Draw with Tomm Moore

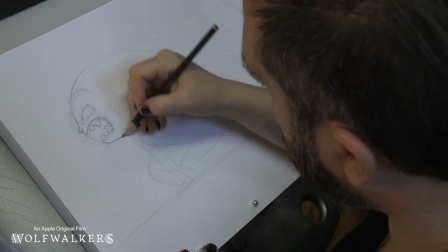26:49 Okay, these are drawn from this side. We need to find the middle of her head again.
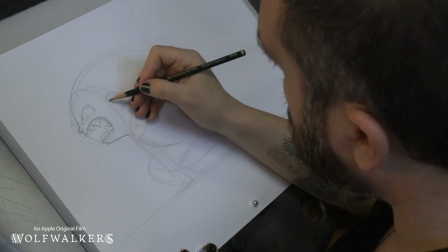26:54 There's her eyes, so that's where her ear must be. The ear on this side has a chunk out of it, so we'll do that.
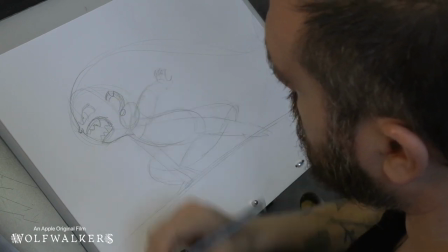27:04 The earring is here. I think I'll get her earring. Okay, this looks good.
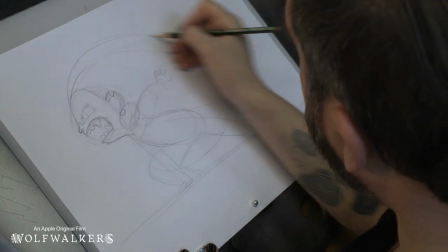27:12 Maybe need a little bit more hair up here.
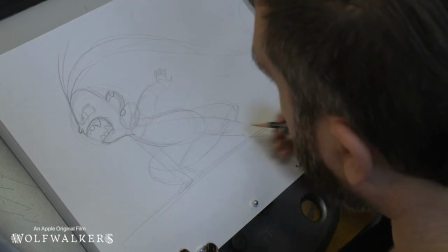27:16 All the lines are following that line of action that make her look really aggressive
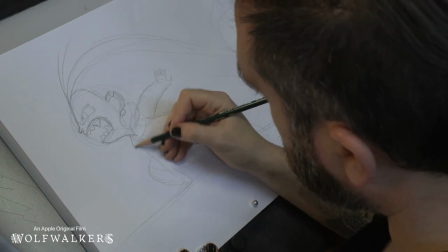27:21 like she's scaring somebody off with a scary expression
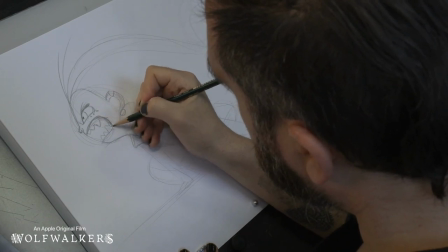27:29 she's almost turning into a wolf she kind of has black lips as well like a dog don't
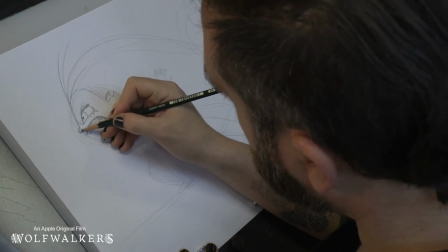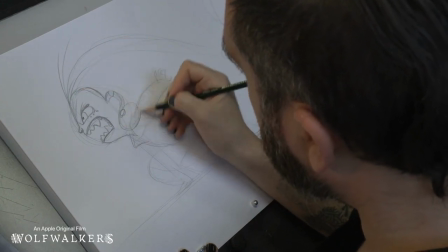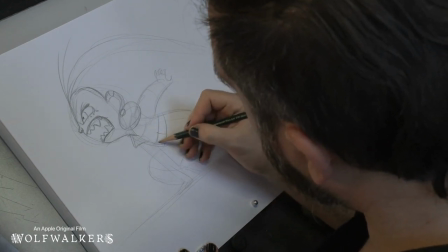27:49 forget her belt she's probably moving forward so fast that her belt is swinging back
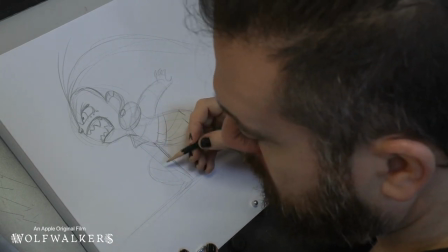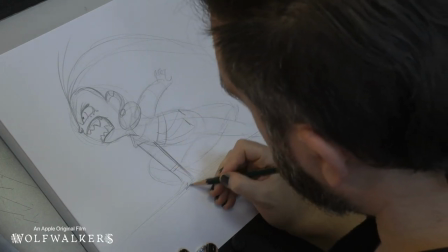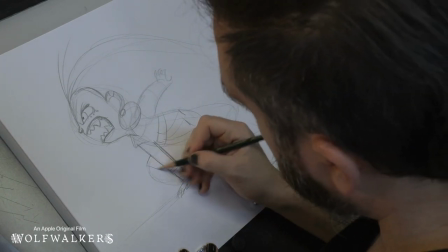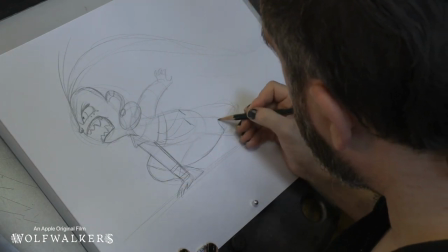28:11 This foot is behind this arm, there's her dress swooping back, you
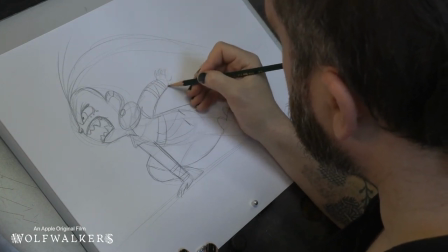28:21 can see how she looks. See how we just draw the details, everything is nested inside the big shapes so we draw the big shapes first.
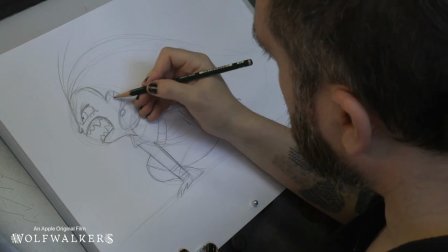28:29 And sometimes animators work so fast that they have an assistant and they just draw the big shapes.
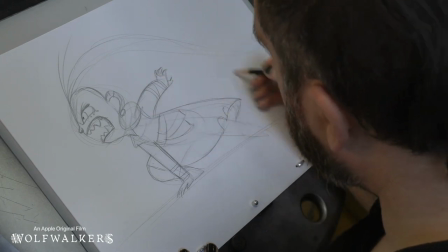28:35 And they get all the big rough shapes in place and then the assistant goes and puts in the details.
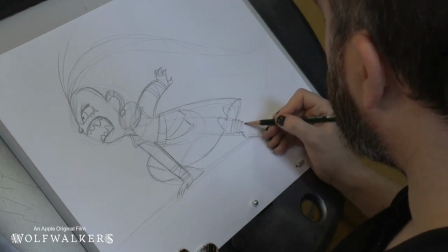28:42 and so that way the animator can just focus on the fast movement and
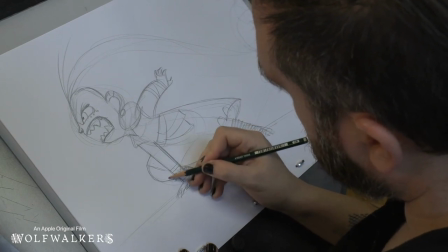28:47 then the assistant animator goes and puts all the details and make sure everything's in the right place
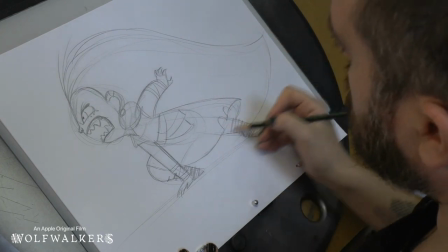28:52 but when you're just learning you kind of have to be your own
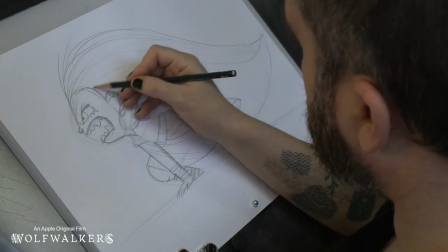28:57 assistant it's a good way to learn there's all the
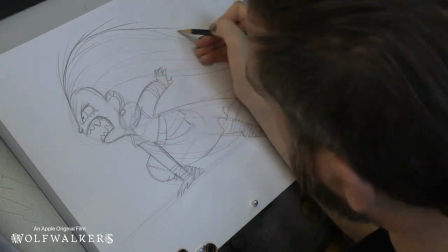29:02 hair and like I said because she's angry we can make angry lines so
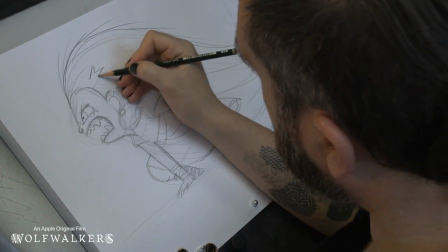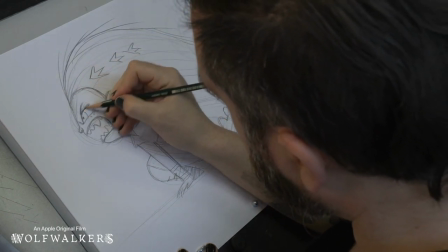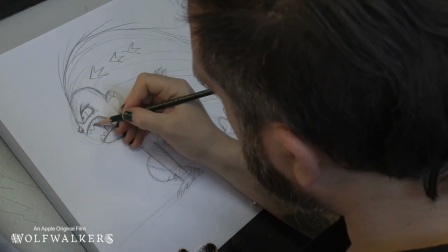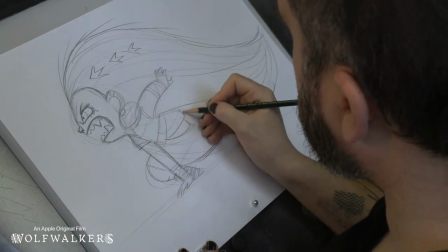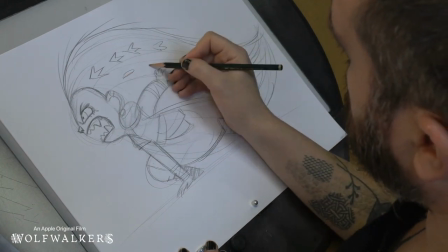29:36 there you get the idea we have a I'm pretty angry Maeve
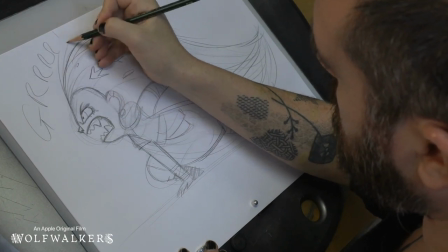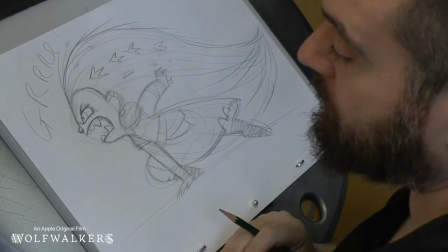29:46 Now let's use the same idea to draw Robin in a different pose
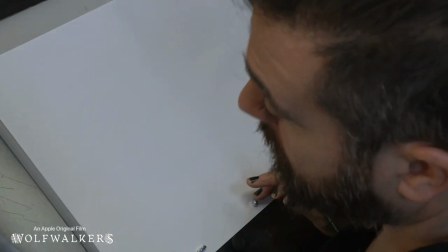29:54 And you can draw them basically doing anything you want because you've learned the simple shapes now
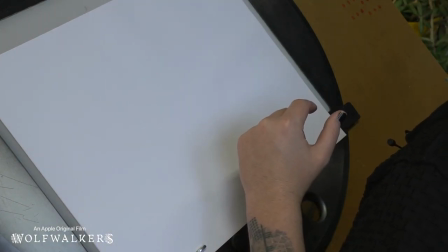29:59 So that means you can make the characters go into any Really any position you like But let's take a look at some poses from the movie
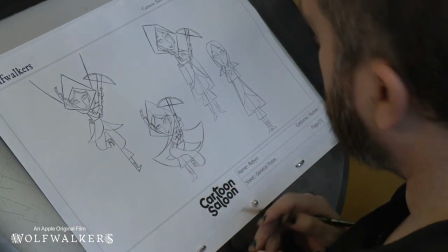30:11 Okay, so this is a scene I animated actually at the beginning where Robin jumps down from
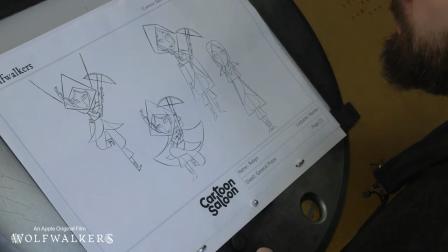30:17 her bunk bed and lands on the ground and she's after telling Merlin,
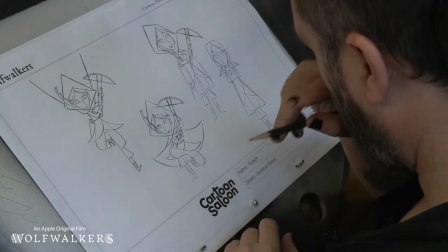30:22 she's talking to Merlin and saying, see that Merlin?